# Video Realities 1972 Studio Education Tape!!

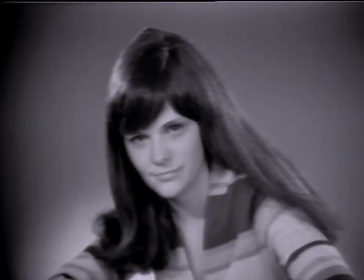Finally, the kicker light gives the added professional touch. Five or six lights are recommended and should cover almost any lighting situation. Now let's turn each light off in succession.
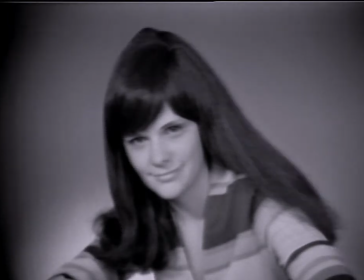Kicker, separation,
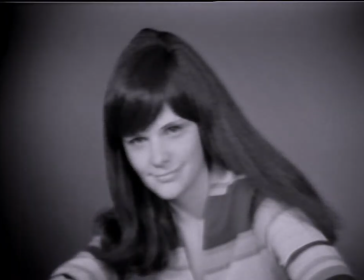background,
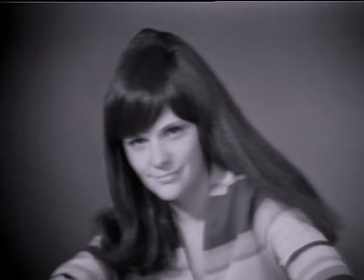fill, and key.
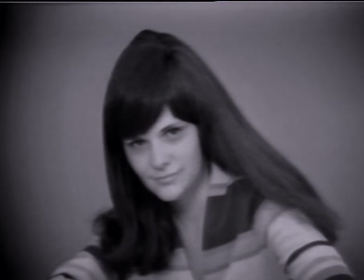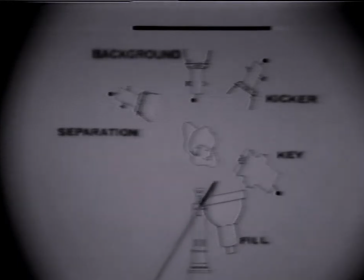This diagram exhibits the placement of each light. The key light should face the subject. Notice the shadow under the subject's nose. The fill light should be near the camera lens.
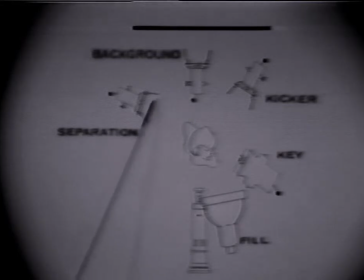The background light is placed on the floor. The hair light is high and behind, as is the kicker light. In the next shot, notice the shadow of the subject's nose.
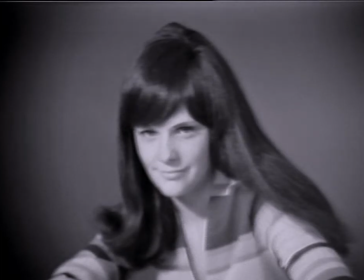This lighting pattern is a mark of professional lighting. Let's review again this lighting arrangement. Key, fill, now
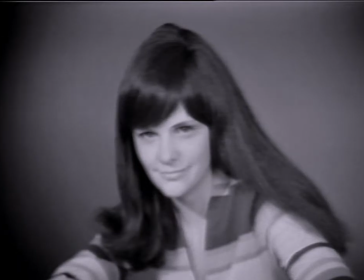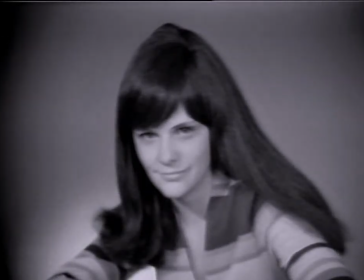the background light,
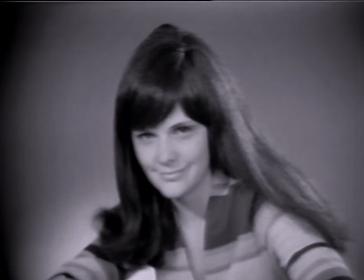the separation light, and the kicker light. Compare the drastic difference between the image produced by the use of proper lighting equipment with that produced in normal room lighting.
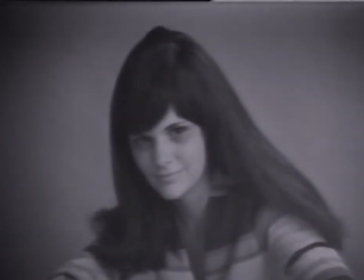Not only is the effect more pleasing but the actual recorded image is of higher quality when sufficient lighting equipment is used. Compare the difference.
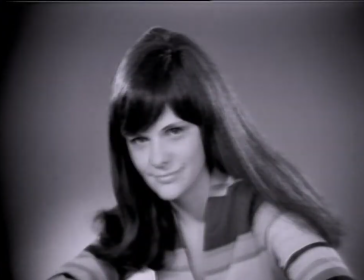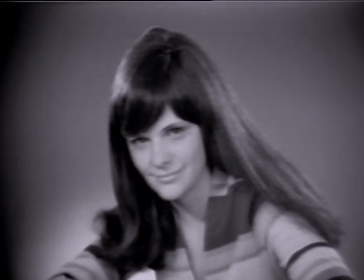Now let's see how to improve outdoor taping.
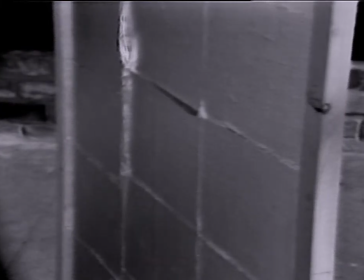Many outdoor taping sessions may be greatly improved by the use of simple inexpensive reflectors.
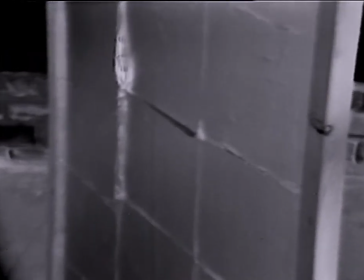This one was made by gluing ordinary kitchen aluminum foil on a piece of plywood,
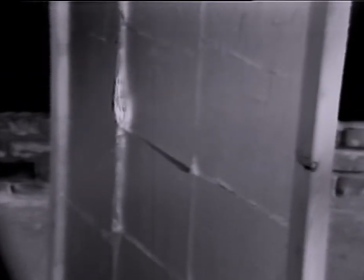dull side on one side of the plywood, shiny side on the other.
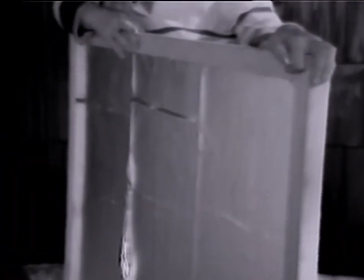A board painted white or silver will also work quite well, as will white or silver poster board.
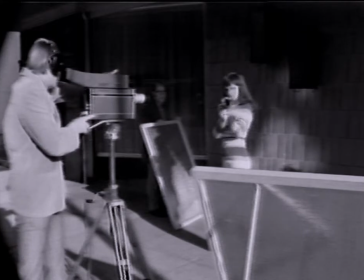This video crew is using two aluminum foil reflectors, the dull sided one on the model and the shiny sided one on the background.
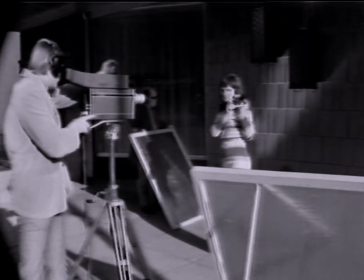There are several reflectors available commercially.
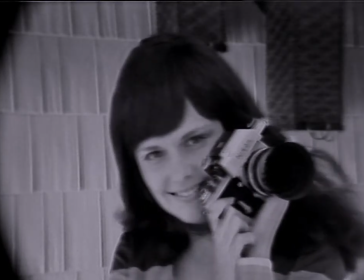This is the image produced by the aid of these two simple reflectors. Watch closely as each one is added or deleted from the scene.
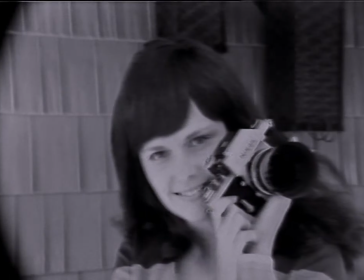Out, in,
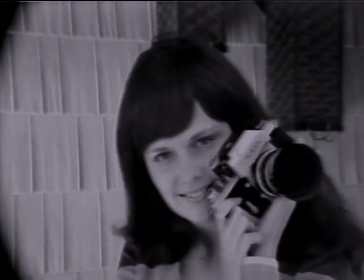out,
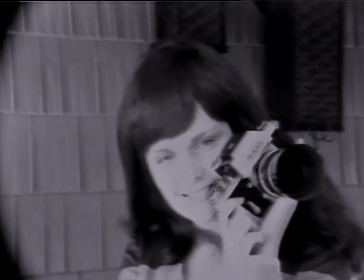in.
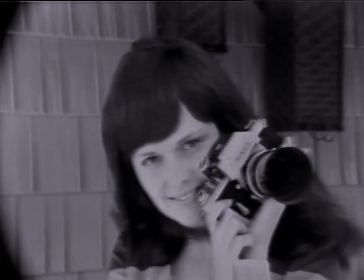In fact, this entire scene has been lighted by these reflectors. The direct sunlight has been shaded off by a third reflector.
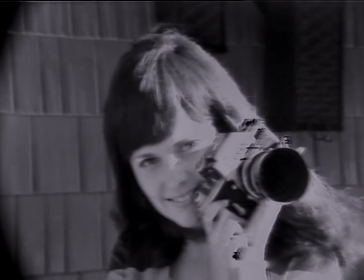Notice the harsh contrast as it is removed.
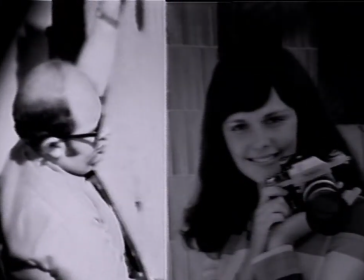The split screen shows how the reflector may be angled to cast the light on the subject.
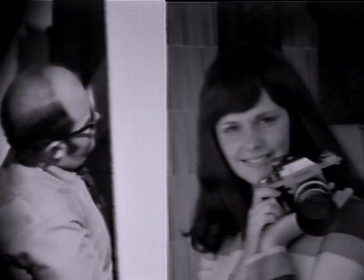Such reflectors may be used to improve almost any outdoor videotaping.
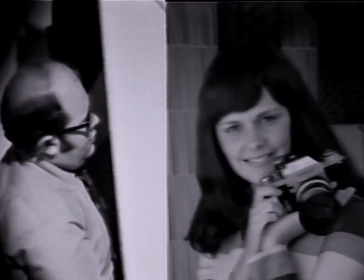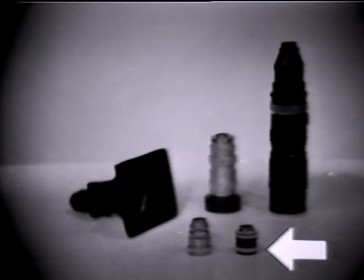Lenses and camera angles. This normal or 25 millimeter lens is the one most commonly found on video cameras.
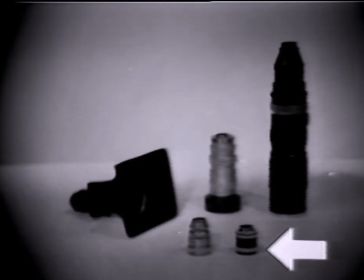Prices may range from under $25 to several hundred depending on the quality.